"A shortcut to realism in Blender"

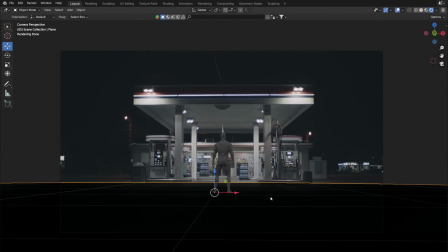250s
But I don't have to plan to do animation and move the camera, so I don't need the ground at all, so I will place the ground plane as shadow catcher.
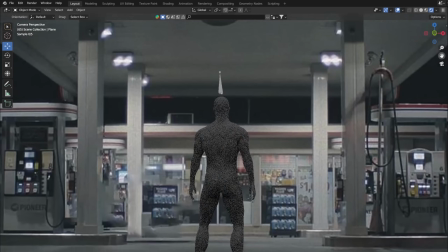259s
In this way, the object is only a shadow catcher. It is invisible to everything else.
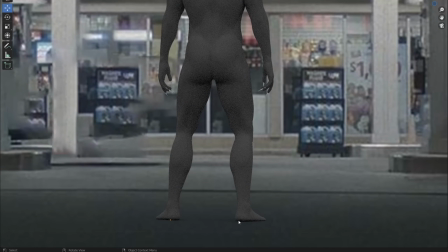264s
Now we have a completely realistic ground and shadow of the character or any object on the ground. But the shadow is barely visible and doesn't match the rest of the scene.
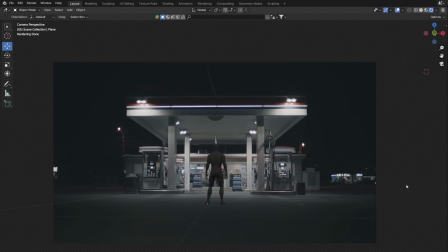275s
This is because the lighting creates shadows and our lighting doesn't match the one in the photo.
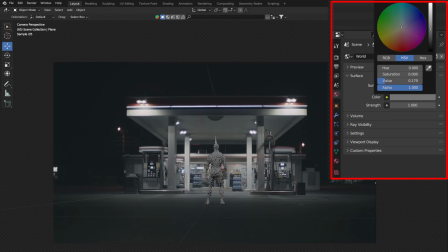280s
In fact, the only light we have right now is the world light that comes from all directions.
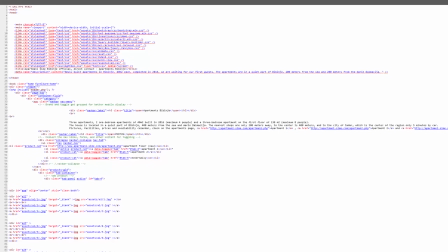288s
Before we continue with the tutorial, let's talk about Squarespace. Before I started with Blender, I did websites.
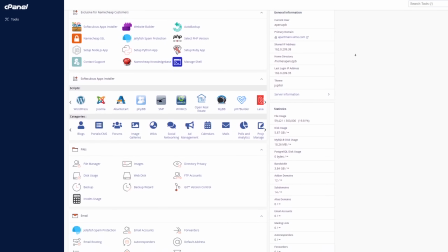294s
At first I used HTML, later it became simpler using CMS systems, but still reserved only for webmasters, but now it's not like that anymore.
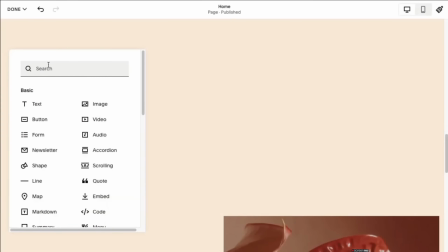305s
Squarespace is a super easy to use thanks to their Fluid Engine, which is a next generation design system that requires no coding skills.
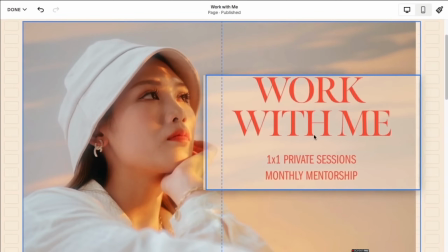313s
I was surprised by the large number of predefinited options.
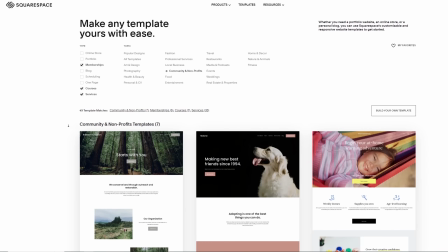317s
From a large selection of templates sorted by category that are fully customizable,
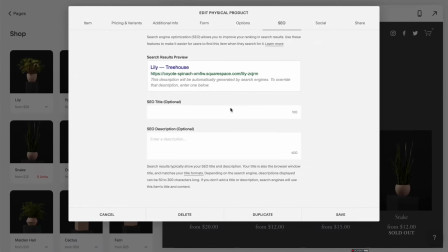322s
there are also a large number of options for creating online store and business, as well as some marketing tools such as email campaigns,
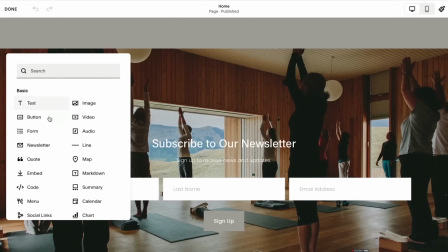330s
mailing lists, integration with social networks, analytics or SEO tools.
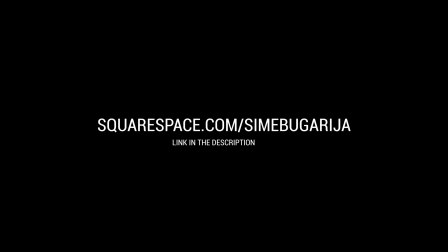337s
Head to squarespace.com/simebulgaria to save 10% of your first purchase of a website or domain using code SIMEBULGARIA.
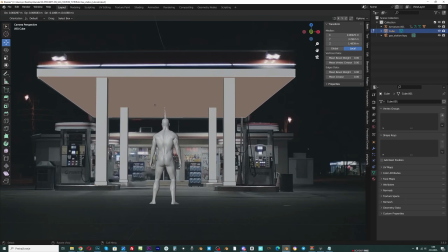348s
In order to know where to place lighting in 3D space, I modeled the gas station and placed the lighting following the reference photo.
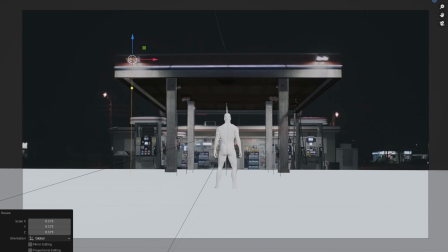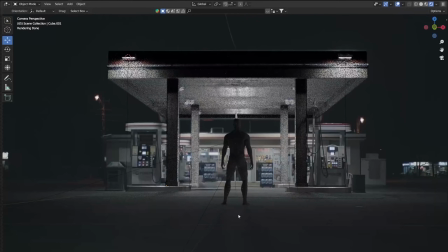364s
Now we have realistic lighting that creates realistic shadows.
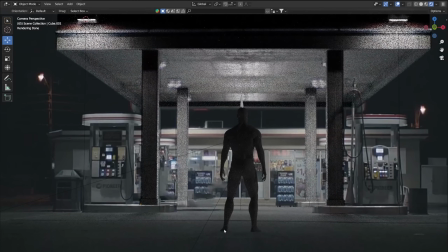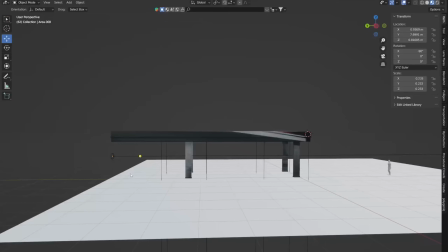373s
Shadows can be highlighted with the help of Shadow Catcher Pass. To make the shadows even more dramatic, I added few more lights closer to the ground.
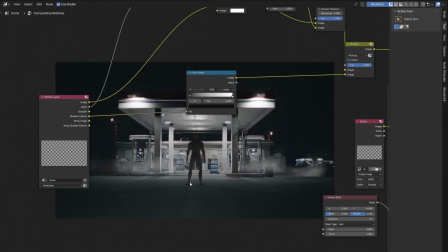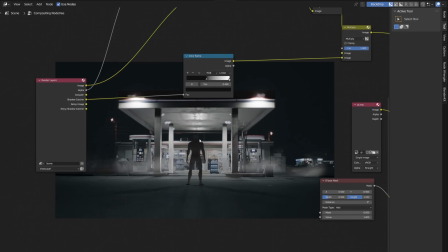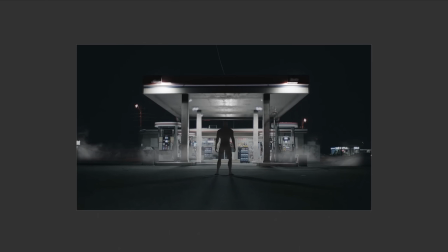396s
Because of the shadows, the character looks as if he is standing on the ground, but we can notice that he doesn't not fit in the environment very well.
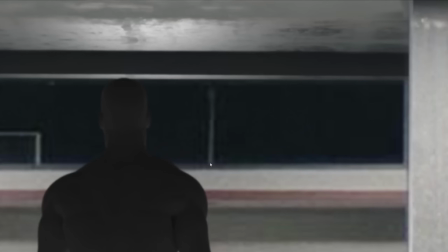405s
At first, we see that the black levels do not match and the rendering part is sharp compared to the background.
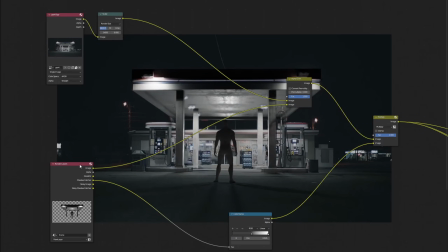412s
We can fix this easily with the help of an alpha pass that separates the render part from the background photo.
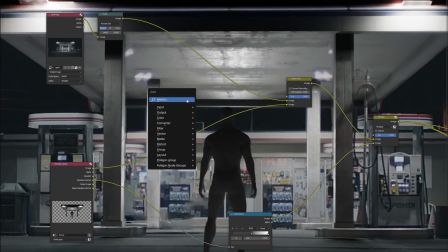418s
I added a little blur to the render.
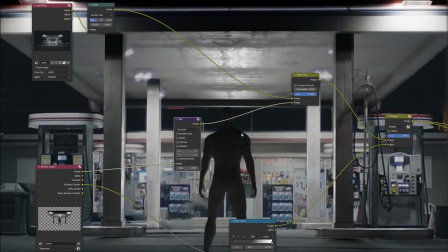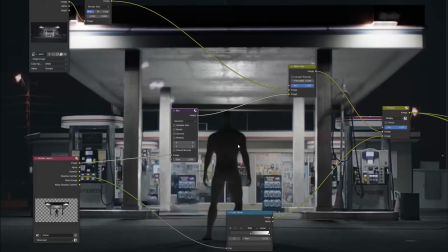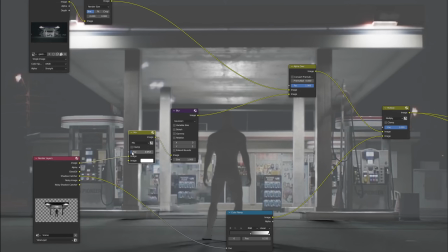431s
The black colors on the background are washed out, while they are almost completely black on the render.
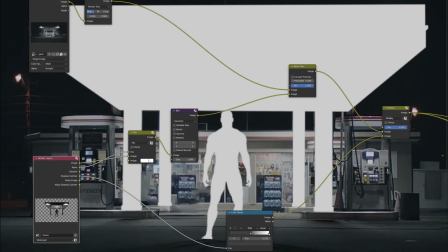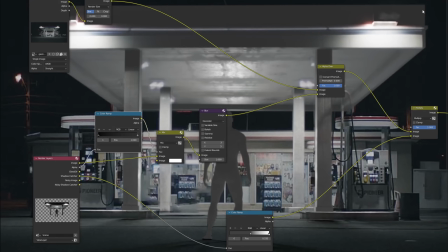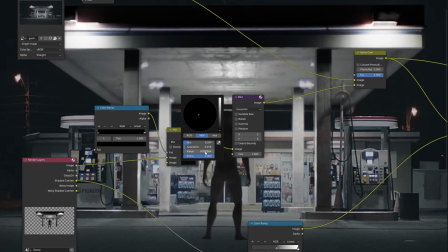450s
If you want to be more precise, you can use the eyedropper tool to see the brightness percentage of the darker part of both render and background. The render appears to be about 5% darker. Now I can simply add 5% white color to the render part.
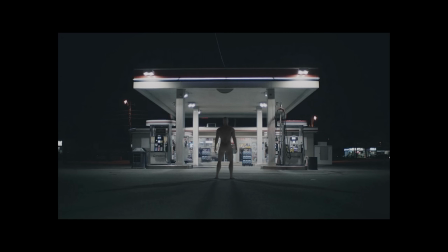469s
Since the gas station is of low resolution and compared to the character, it looks a bit like a 2D image, I decide to turn it into a 3D object using the UV project modifier.
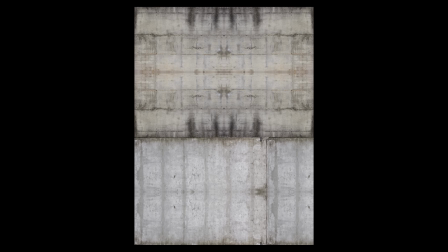481s
I added concrete texture in roughness, bump and a bit in color input.